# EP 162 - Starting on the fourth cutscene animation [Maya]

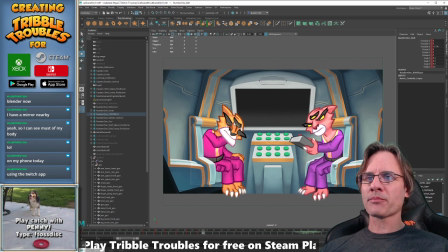(49:26)
That's all I wanted, was just to have a little life into it. Just separated from the legs and the body, so it didn't look like it's just glued in there.
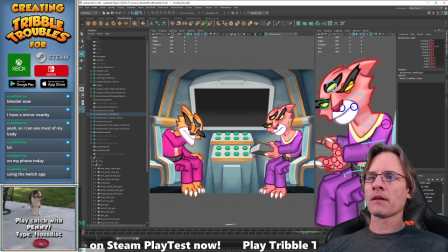(49:35)
Cool. Control S that one. Alright.
Sir. Sir.
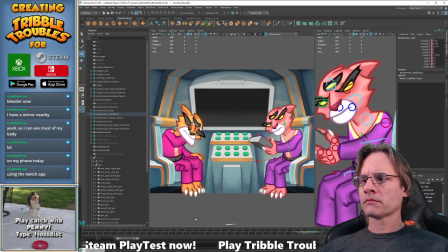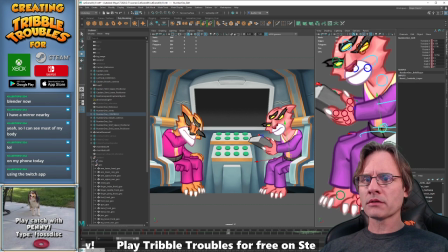(49:55)
Oh, where's my settle here? Where's that? It happens at 40.
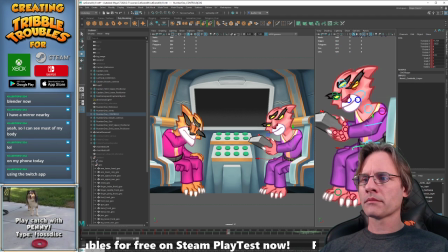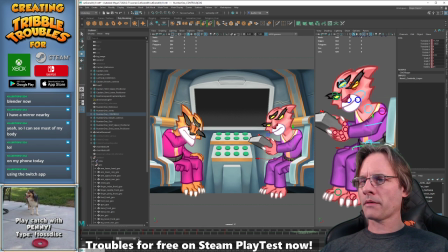(50:14) Sir, the self...
Okay. Thinking this through in terms of performance.
Sir. Sir.
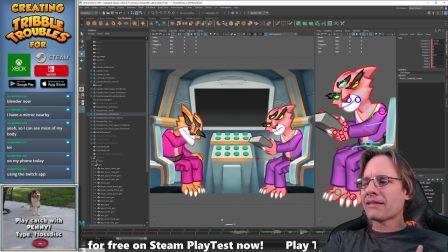(50:31) Sir, the self...
I think I'm going to go back on what I was thinking about before, where I was saying that I would have her do this motion and then kind of like raise up to look at the captain and then speak. You know what? I think I'm going to go back and just actually have her come up and...
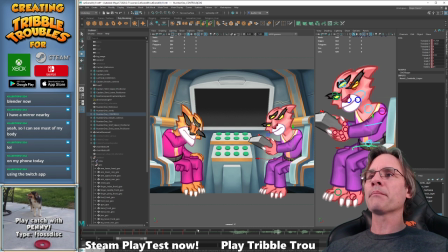(50:48)
Sir, because she says it with such enthusiasm. So the idea of her looking up for beat and then speaking, I just don't think that'll work.
Sir.
So I think the simplest way to make this work is... because she sees the information and she's obviously...
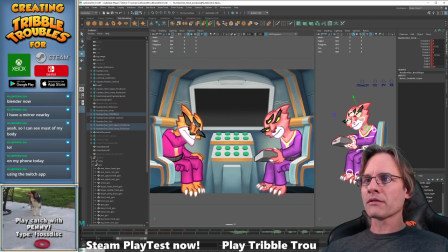(51:04)
I've given her a lot more life than she's displayed before. So I think her just sitting on that and not speaking or being casually looking up is just not consistent. So let's do this. Take my frames here, stretch it down a little bit.
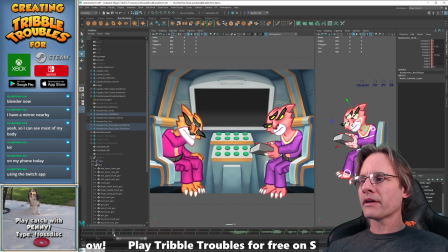(51:22)
And it's just as well because, I mean, you have to think, I'm going to have at least a 15 frame, a half second fade in, right? So for the first section from here to here, if you can see that, is going to be black fading in.
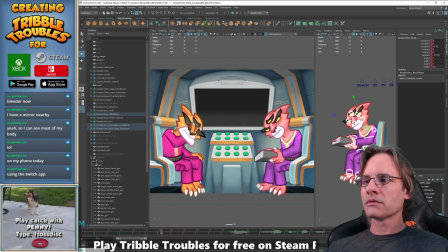(51:38)
So I don't want her to react too early anyways. But you know what? I'm going to push a bit further. To here. I just arbitrarily slapped it there.
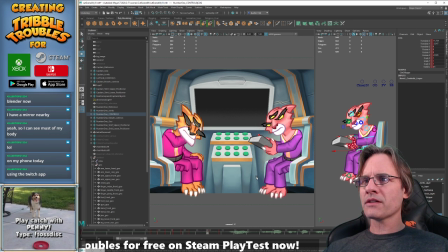(51:59)
So yes, it's like she sees it, takes Sir. a moment for it to register.
Sir.
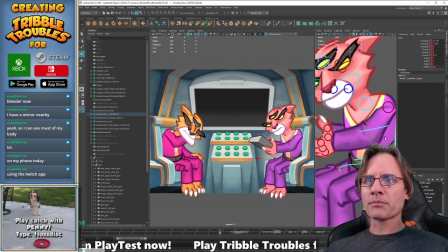(52:04)
And then now we're going to have anticipation and then her telling the captain the good news. The shockingly good news. The shockingly short-lived good news. All right.
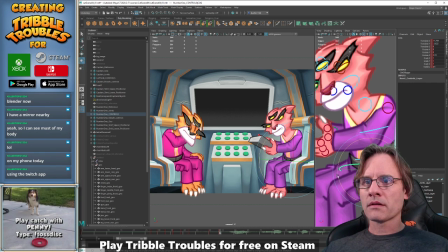Oops, too much. Let me go this direction.
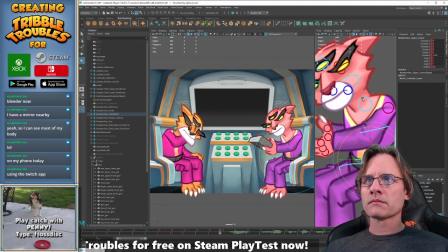Alright, so she's starting to tilt the head up to look at the captain in the anticipation. So hand would come up here.
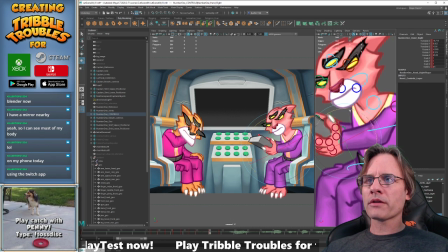(53:06)
Nope, I'm going to go the other direction. Too far. There we go.
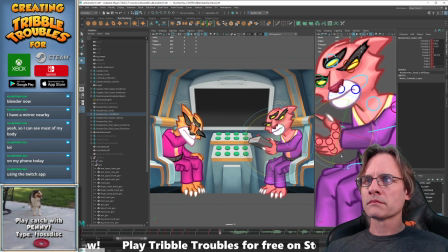Alright, just tweaking the hand, the right hand, make it look like it's actually making contact with the tablet there.